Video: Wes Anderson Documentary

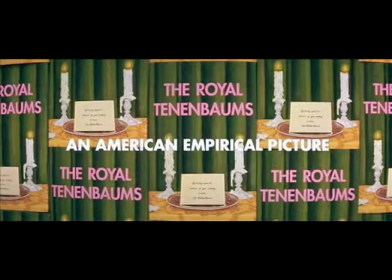(0:03)
Although underwater scenes and Futura font may be some trademarks of Wes Anderson movies, there's more to his style than just those things.
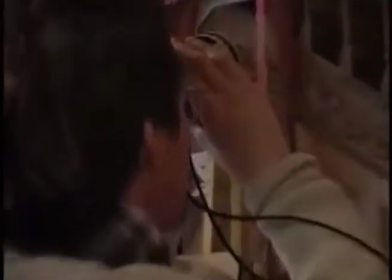(0:10)
In fact, there are certain film techniques Wes Anderson uses in all of his movies that makes him so easily distinguishable.
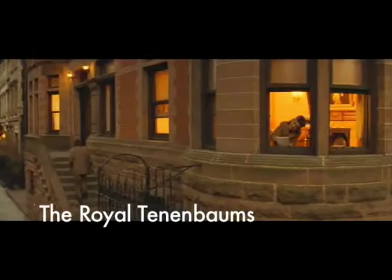(0:17)
So how do you know if you're watching a Wes Anderson movie? Growing up, Wes Anderson had to deal with things like father issues and divorce within his life.
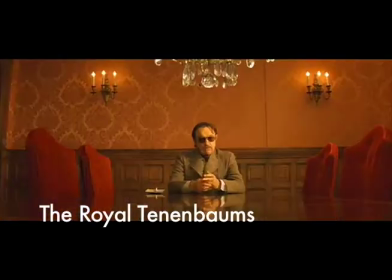(0:26)
As a result, many of his movies are influenced by his personal experiences. In an interview with Criterion Collection, Anderson stated,
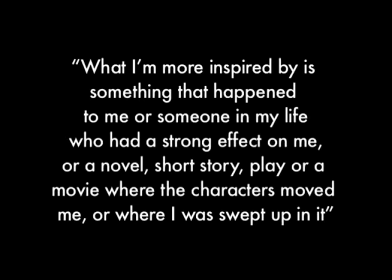(0:34)
What I'm more inspired by is something that happened to me, or someone in my life who had a strong effect on me, or a novel, short story, play, or a movie where the characters moved me or where I was swept up in it. Therefore, one of the main things all Wes Anderson movies have in common is their plots that deal with family troubles.
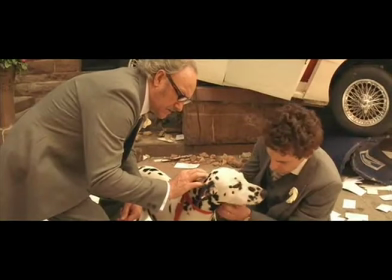(0:50)
From the loss of a family member like in the Darjeeling Limited, to the reconnection of a disconnected family in the Royal Tenenbaums, bombs,
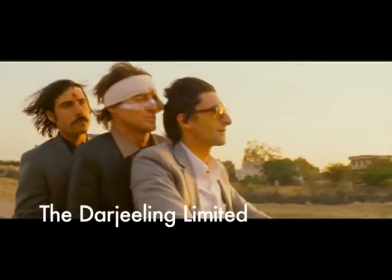(0:57)
Wes Anderson movies always touch on this idea of inner peace both individually and with the people that surround them.
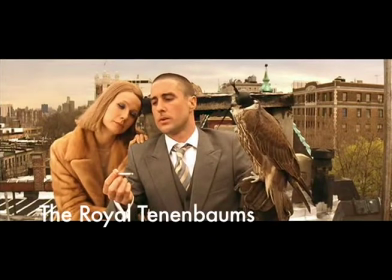(1:03)
This creates for a lighthearted and bittersweet feel that all Wes Anderson movies emanate.
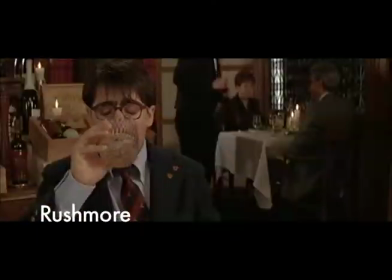(1:10)
Whether they're one of the main characters or just an extra, Wes Anderson always finds a way to include at least one, if not more, of these famous actors.
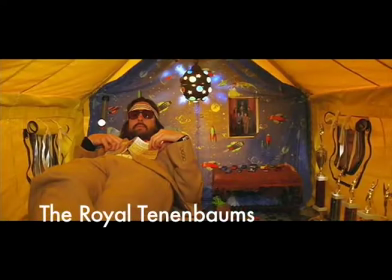(1:19)
The characters in Wes Anderson movies are always strange and uncommon characters, yet they always have common relatable problems.
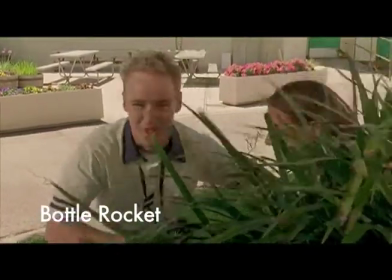(1:26)
Most of the time, they are characters that either act and mature as adults, or mature as children. Take Max Fisher in Rushmore as an example.
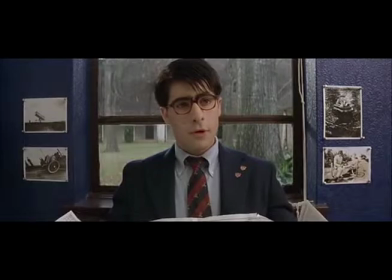(1:34)
Although portraying himself as a wise and clever guy, he often makes unwise decisions.
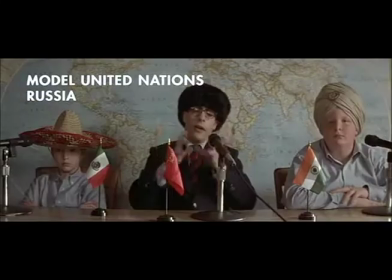(1:38)
Rather than focusing on his academics, Max dedicates most of his time to after-school activities that he started up himself.
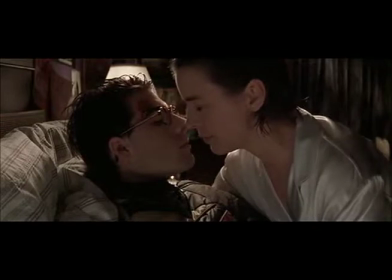(1:45)
He also falls in love with an elementary school teacher that is far too old for him.
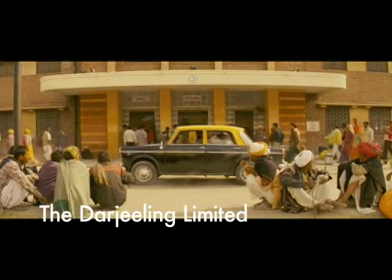(1:50)
Not only is this framing pleasing to the eye, but it draws your attention more closely to what's on screen.
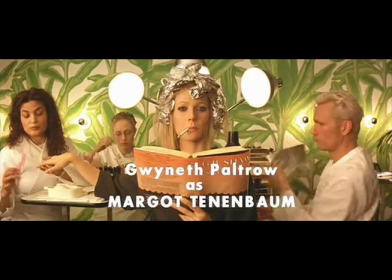(1:55)
In The Royal Tenenbaums, symmetrical framing is used to put an emphasis on the characters within the movie.
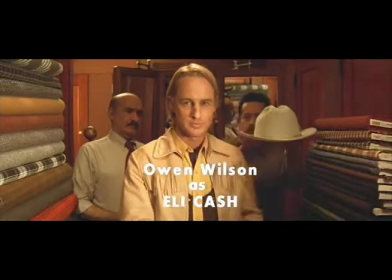(2:00)
It puts the viewer in a position where they not only feel as if they're standing right in front of the character or characters, but also draws their attention onto them and their emotions and actions within the scene.
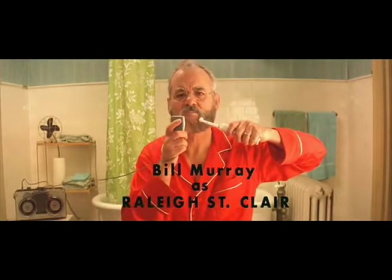(2:10)
Therefore, this type of cinematography is vital within his movies as it contributes to the viewer's better understanding of the characters.
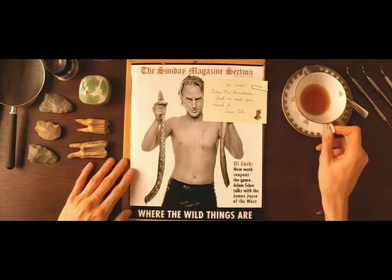(2:19)
Anderson is also known for his famous over-the-head POV shots, where the viewer gets to see the objects that normally would be off-screen.
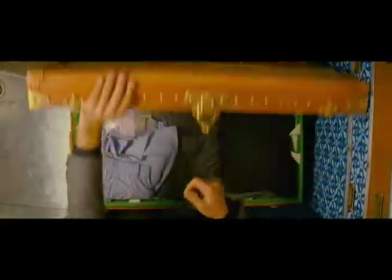(2:25)
In the Darjeeling Limited, this is used a number of times to show things that the characters are using or looking at, like the trip itinerary.
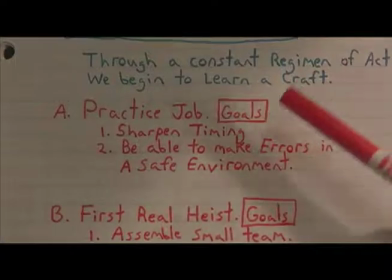(2:33)
Similarly, in Bottle Rocket, this is also used to show Dignan's 75-year plan.
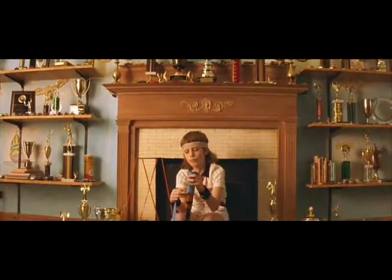(2:40)
In Wes Anderson movies, costumes not only assist in establishing aspects to a character's personality, they are also often used to indicate an inability to change.
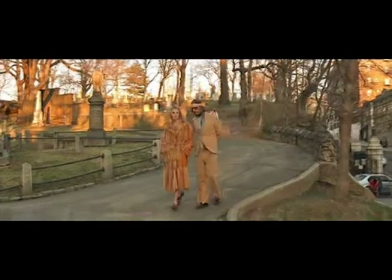(2:48)
In the Royal Tenenbaums, all the Tenenbaum siblings wear the same clothes they did as children as adults.
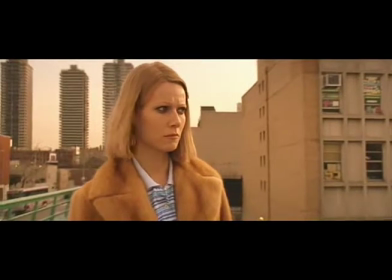(2:54)
Margot, for example, wears her thick fur coat, heavy makeup, and polo dresses.
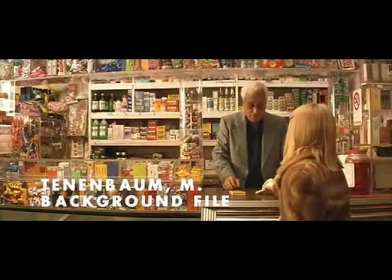(2:59)
Not only does this portray her as a serious and angry person, but it also shows her inability to let go of the child she once was.
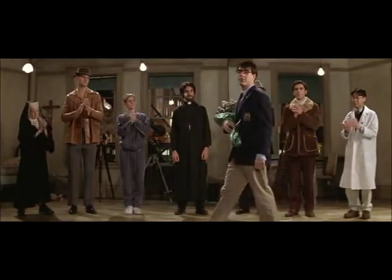(3:05)
Similarly, in Rushmore, the use of the Rushmore school uniform is used to indicate Max's inability to let go of Rushmore.
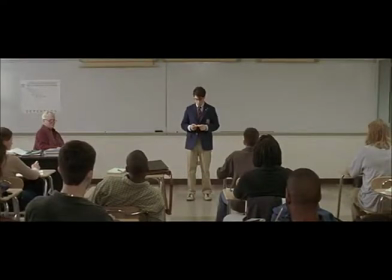(3:12)
After being expelled, Max still wears his Rushmore uniform as if he belongs.
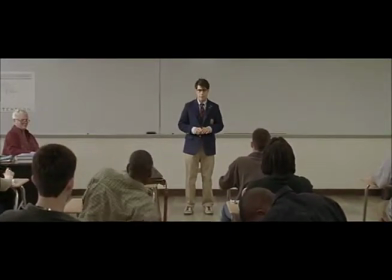(3:16)
Not only does this show Max's infatuation for Rushmore, but it also shows how unaccepting he is of the fact that he is no longer a student there.
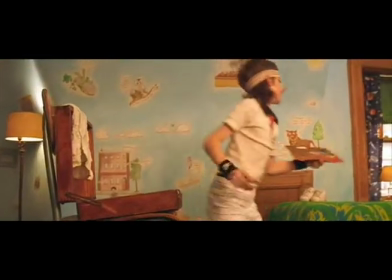(3:27)
To personalize luggage in the Darjeeling Limited, to house decor in the Royal Tenenbaums, Wes Anderson pays a lot of attention to the little details within his movies.
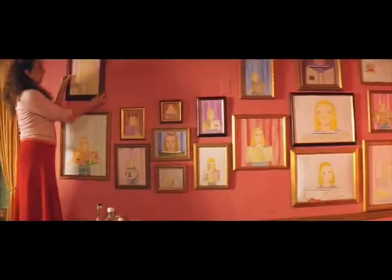(3:35)
In an interview with the Film School Rejects, Anderson mentions how important the Tenenbaum house played in the Royal Tenenbaums.
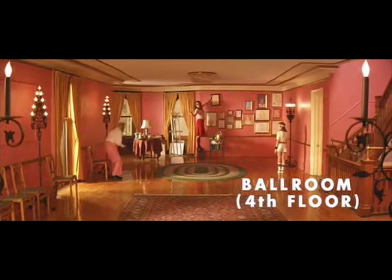(3:41)
He says the movie didn't fully come together after the house was ready, and also says that the house was something that helped the actors connect to their characters.
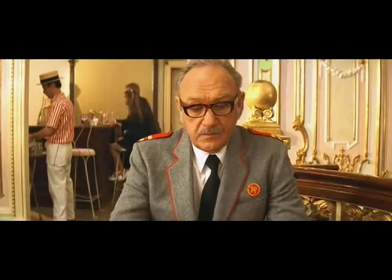(3:48)
In the interview, he also points out how he purposely placed fathers and daughters in the scene where Royal tries to reconnect with Margot.
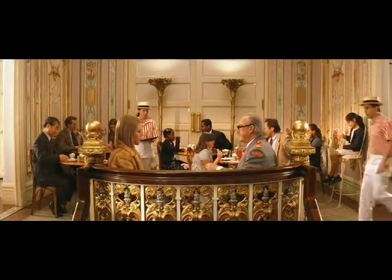(3:56)
However, this attention to detail is not only present in the Royal Tenenbaums. In fact, it is present in every single Wes Anderson movie.
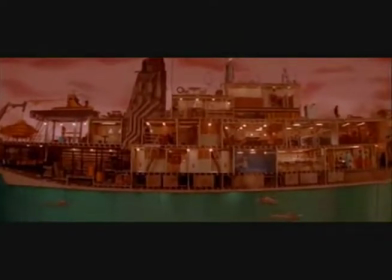(4:03)
To provide another example, in The Life Aquatic, when Steve Zissou introduces the Belafonte ship, every single aspect of the ship has been carefully thought out.
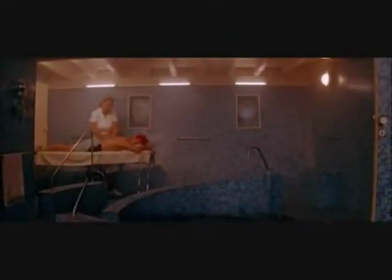(4:11)
Not only is this significant as it shows the importance of the ship, but it also is reminiscent of the character introductions we see in other Wes Anderson movies.
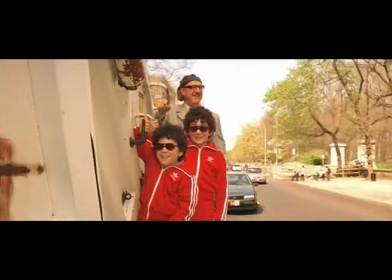(4:21)
Familiar image is used in some instances in Wes Anderson movies to exemplify change. In the Royal Tenenbaum, familiar image is used to indicate the change that Chaz goes through.
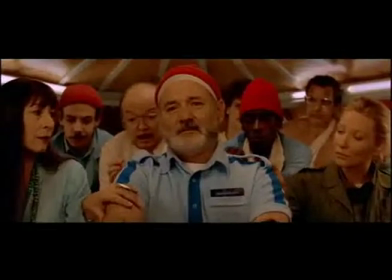(4:30)
In the Life Aquatic, on the other hand, familiar image is used to indicate change within a situation.
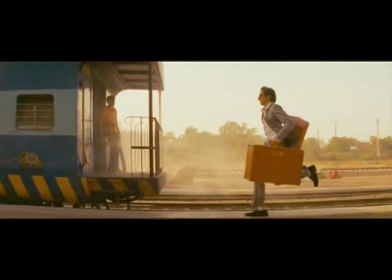(4:35)
In the Darjeeling Limited, familiar image is used in both the beginning and the end of the movie to show the change the Wayman Brothers go through over a long period of time.
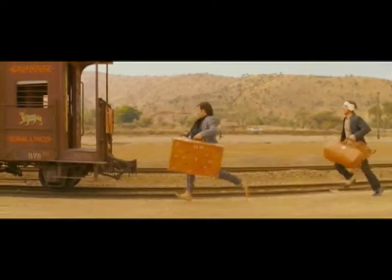(4:43)
In this case, the change is that they have finally let go of their father.
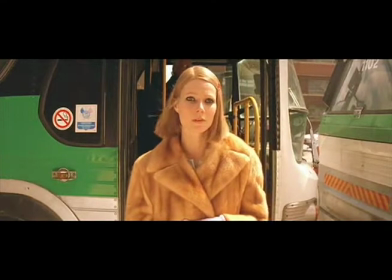(4:49)
The soundtrack to most of Wes Anderson movies has a British invasion feel with artists like the Kinks or the Rolling Stones.
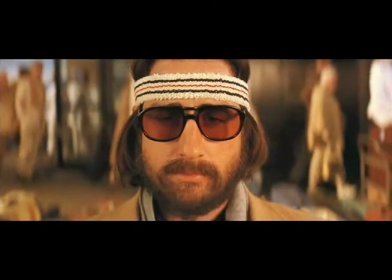(4:55)
As Anderson describes it himself, music in his films play a largely important part.
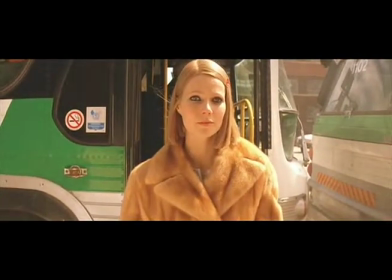(5:00)
Not only does he like to incorporate songs that inspire him, but he also likes to incorporate songs that draw out the right emotions in the tones and themes of his movies.
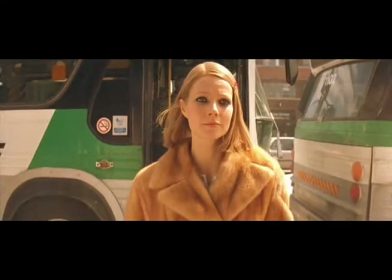(5:07)
In The Royal Tenenbaums, Wes Anderson uses the song These Days by Nico in the scene where Margot and Richie reunite after 20 years.
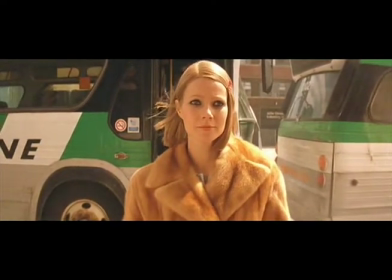(5:14)
The song works well with the slow motion by prolonging the moment and making it seem as if it's a moment of love at first sight.
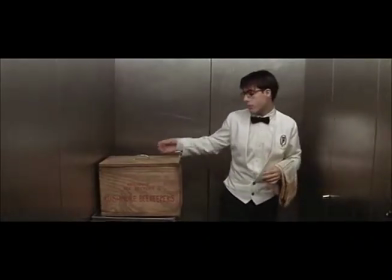(5:21)
Another example where sound greatly contributes to the scene is in Rushmore when Max and Mr. Bloom go back and forth attempting to get revenge on one another.
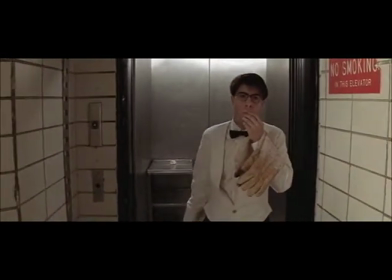(5:29)
Anderson uses a quick one while he's away by the Who to glorify the acts by making them seem like simple tasks that were done in confidence and with little care. He also uses it to build up the tension, adding to the tone and feel of the scene. All Wes Anderson movies have a certain warmth to them.
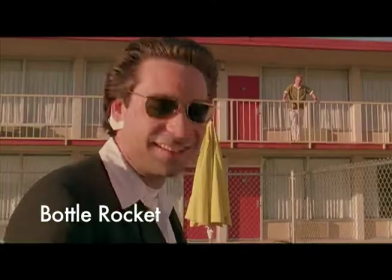(5:46)
All the scenes are brightly lit with tones of yellows, reds, oranges, and underlying blues and greens.
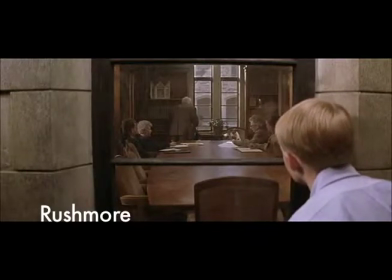(5:51)
The colors are also fairly saturated. This color palette can often be associated with the warm heartedness of family and love.
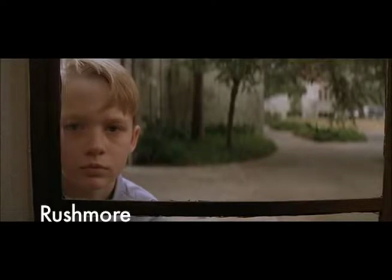(5:57)
However, they can also be representative of anger and hate.
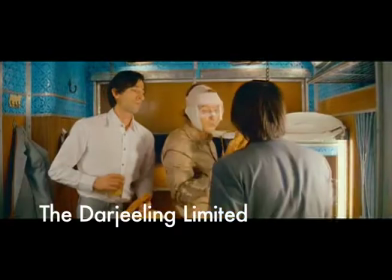(6:00)
Therefore, the color and lighting used in Wes Anderson movies often support the themes and tones of his movies by creating this bittersweet feel.
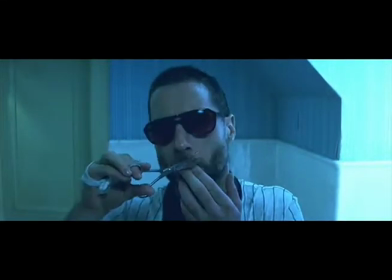(6:07)
The times where Wes Anderson decides to step out of his usual color palette is in some of his iconic moments.
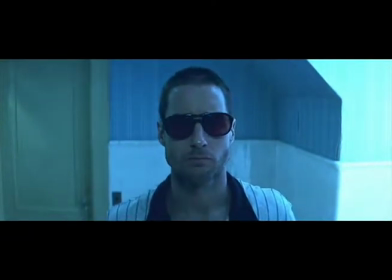(6:14)
For example, in The Royal Tenenbaums when Richie tries to commit suicide, the scene is very dark with the dominating blue tint.
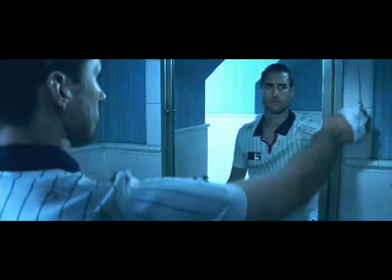(6:20)
Not only does this highlight its importance as it stands out, but it also contributes to the melancholy feel of the scene.
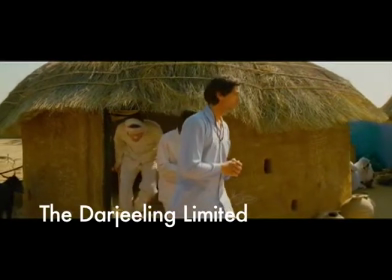(6:29)
In Wes Anderson movies, slow motion is used to highlight an important moment or indicate the end of the movie.
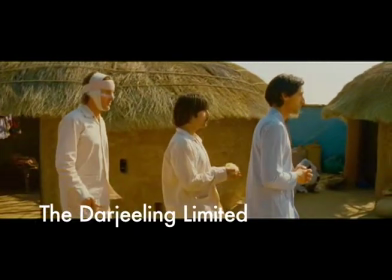(6:35)
The slow motion tracking shots often bring his movies nicely to an end by showing the change the characters have gone through.
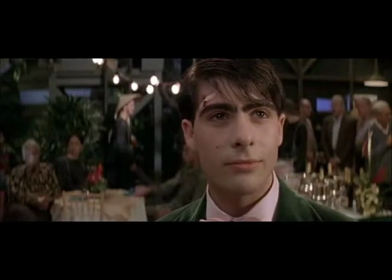(6:40)
In the final scene of Rushmore, Max and Miss Cross share a special moment.
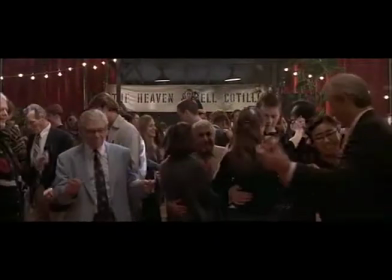(6:44)
Although seemingly romantic, the moment indicates that Max no longer sees Miss Cross in a romantic way, but still sees her an important one.
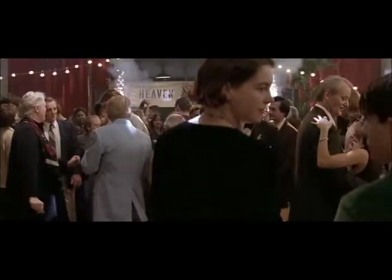(6:51)
Despite all of what is going on around them, as they make their way to the dance floor in slow motion, one can't help but focus on just them. Although Sanderson's humor is often misunderstood, there is no denying the amount of thought that is put into his movies. Combined together, all the techniques he uses aim to give the viewer a better understanding of the characters within his movies.
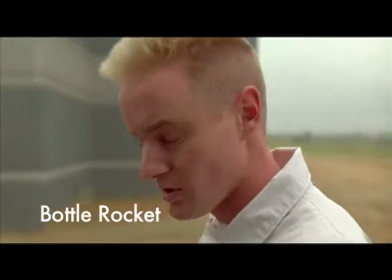(7:10)
Perhaps the focus on individuals in Wes Anderson's movies is not to make it clear that every one of them has problems, but maybe that in order to solve them, they must start with themselves.
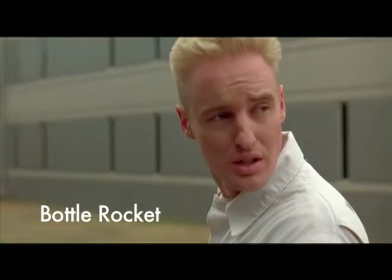(7:18)
Their road to self-discovery begins alone, and this is often a reoccurring theme that pops up in Wes Anderson movies.
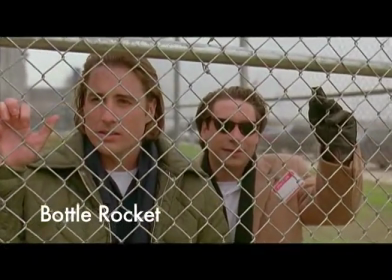(7:24)
Most often it's not about mending the relationship with others around, but instead it's about reaching a sense of self-fulfillment for oneself.